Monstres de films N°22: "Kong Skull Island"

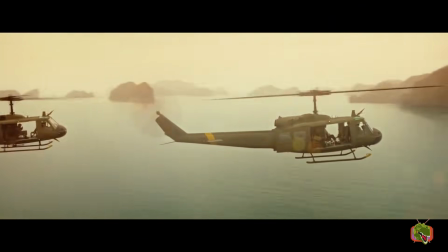(20:34)
Pour la musique du film, j'ai relevé deux thèmes principaux.
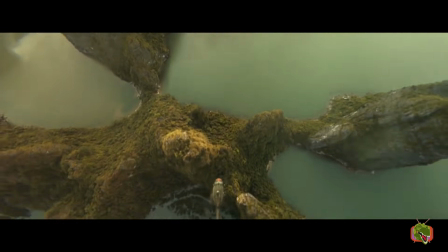(20:36)
Le premier qu'on entend lorsque l'équipe arrive sur l'île est un thème aventureux et épique qui représente pour moi la beauté d'une nature sauvage, indomptable et sublime.
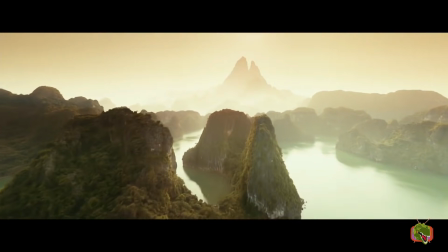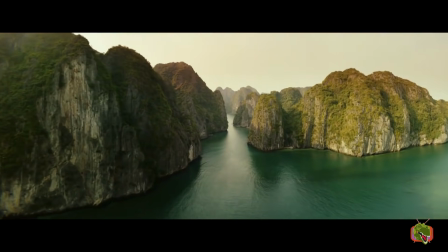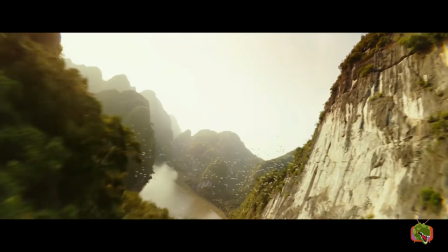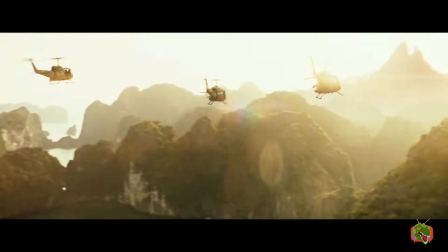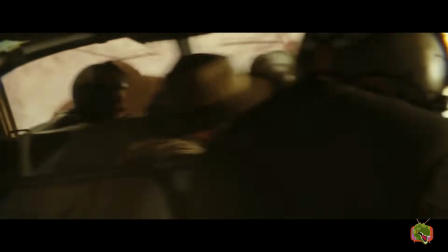(21:04)
Pour le deuxième thème, par contre, j'ai mis du temps à comprendre vraiment ce qu'il signifiait. J'ai cru dans un premier temps qu'il était le thème de Kong, mais en fait, ce serait plutôt ça.
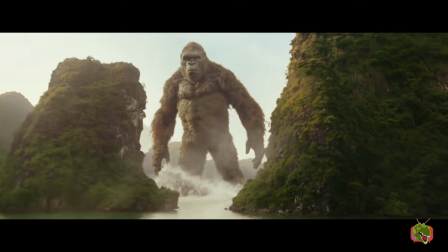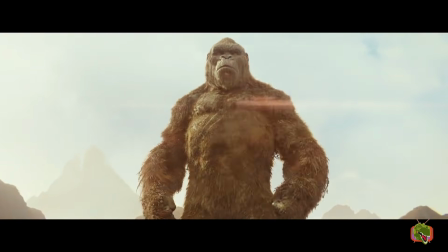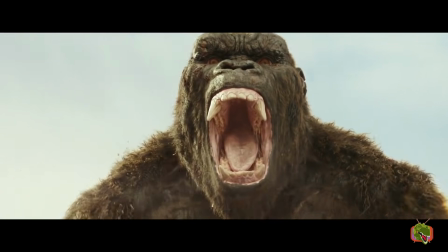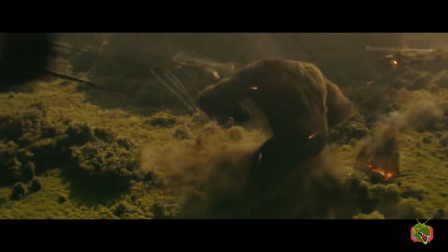(21:30)
et au final j'ai plutôt l'impression qu'il est le thème du conflit, de la guerre, de l'homme contre la nature, accompagné de percussions qui sonnent comme des tambours tribaux.
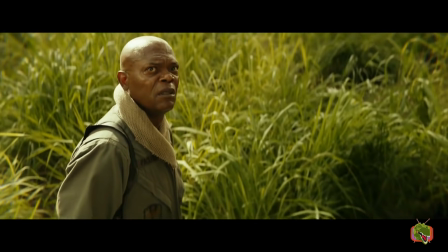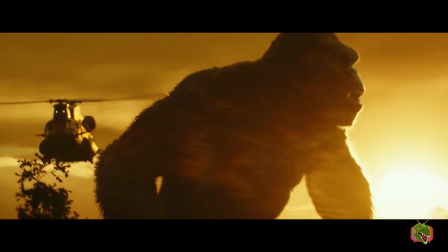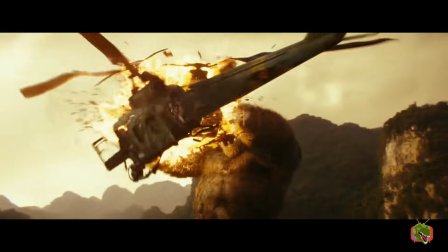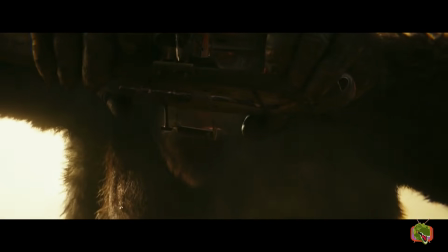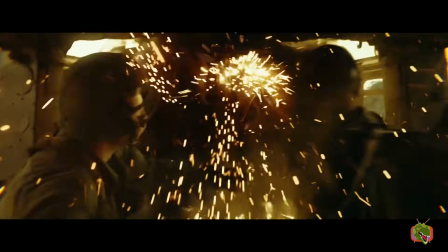(22:07)
D'ailleurs il y a aussi ce morceau la première fois que l'équipe oua Kong. Dans la scène le temps semble ralenti et la musique n'est plus qu'un bourdonnement.
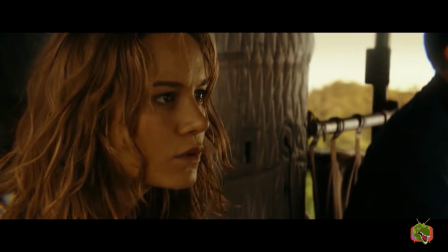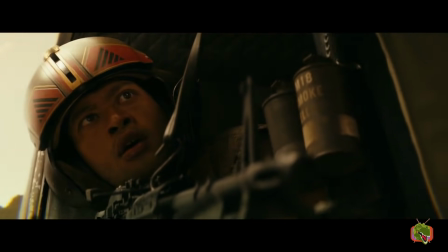Si vous vous rappelez du monstre de sortie que j'ai fait sur le film, vous devez vous souvenir que j'avais vraiment insisté sur le fait que la mise en scène était belle et soignée.
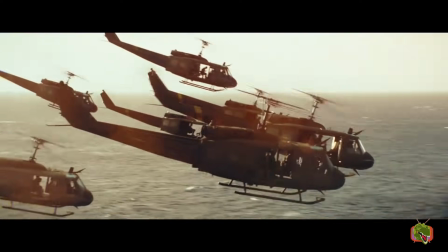(22:38)
Pour moi c'est de loin le point fort du film. Par moment, ça fait un peu écho à Apocalypse Now.
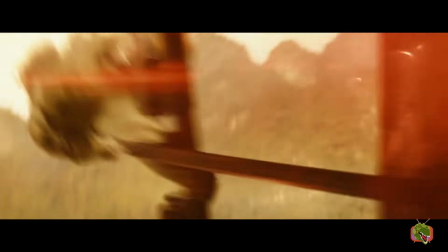(22:43)
En même temps, c'est un film sur le Vietnam, même s'il y a des monstres. Mais le film est aussi très coloré, très chaud, l'image a des tons jaunis qui font écho avec la chaleur de l'île.
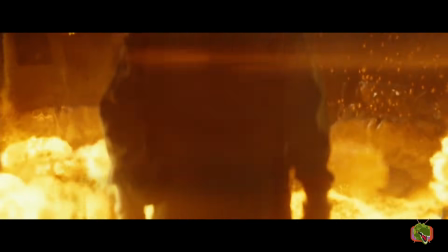(22:51)
Mais qui donne en même temps une dimension presque irréelle au film. Les explosions dans lesquelles Kong apparaît sont incroyables visuellement.
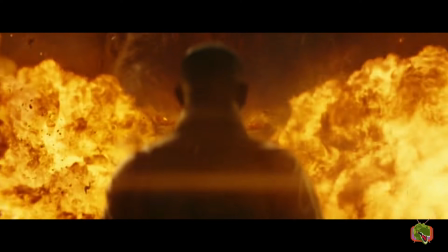(22:57)
On croirait un démon sortant des enfers.
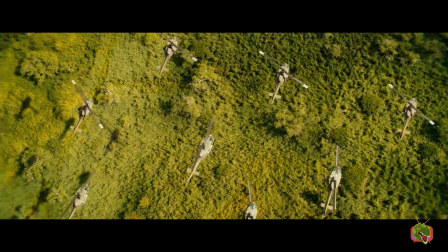(22:59)
Et d'ailleurs, puisque je parle du moment où l'équipe rencontre Kong, alors déjà, le moment juste avant où ils balancent les bombes sur l'île est super esthétiquement parlant.
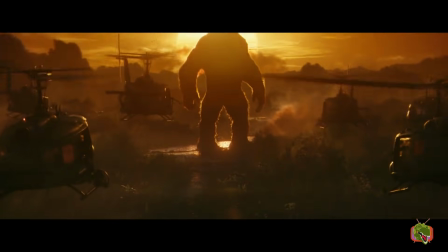(23:08)
Mais mon Dieu, ce plan ! Les hélicoptères face à Kong, c'est juste génial. Les couleurs, la perspective, le ralenti, tout est énorme.
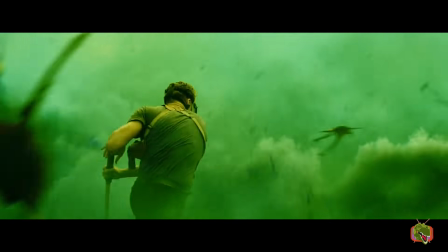(23:16)
Et même la scène où James découpe les oiseaux en vol dans un nuage vert de gaz mortel, ça a de la gueule. Même si la scène est quand même un peu ridicule. Bon, par contre, les ralentis, il y en a beaucoup trop.
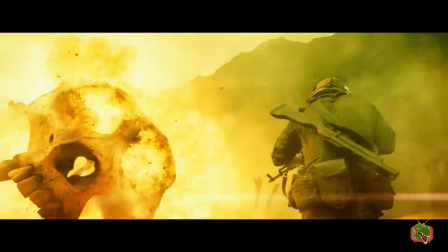(23:26)
Par moment, il passe bien, mais il y en a quand même beaucoup et ça devient chiant à la longue. Dans les points positifs, il y a aussi le regard de Kong.
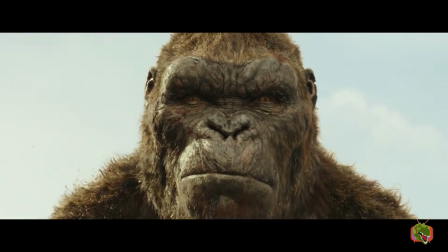(23:33)
En plus d'être très expressif, il y a souvent des transitions qui passent à travers ses yeux.
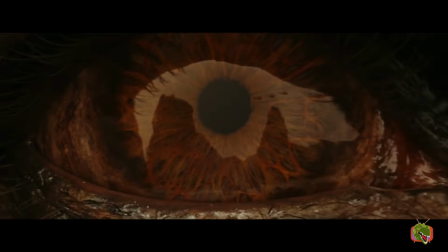(23:37)
Alors déjà, techniquement, c'est costaud, parce qu'il faut que les yeux soient parfaitement bien faits tout le long du plan, mais on y retrouve aussi les couleurs orange et jaune qui accompagnent tout le film. Vu que j'ai un petit peu de temps, j'en profite pour faire un petit aparté. Quand j'aborde des films comme Kong Scaléland, je suis toujours emmerdé au moment de parler du casting. Parce que très souvent, dans ce genre de film, il y a beaucoup d'acteurs et d'actrices qui ont de grosses filmographies. Et concrètement, je ne peux pas en parler en détail, parce que la vidéo durerait un quart d'heure de plus.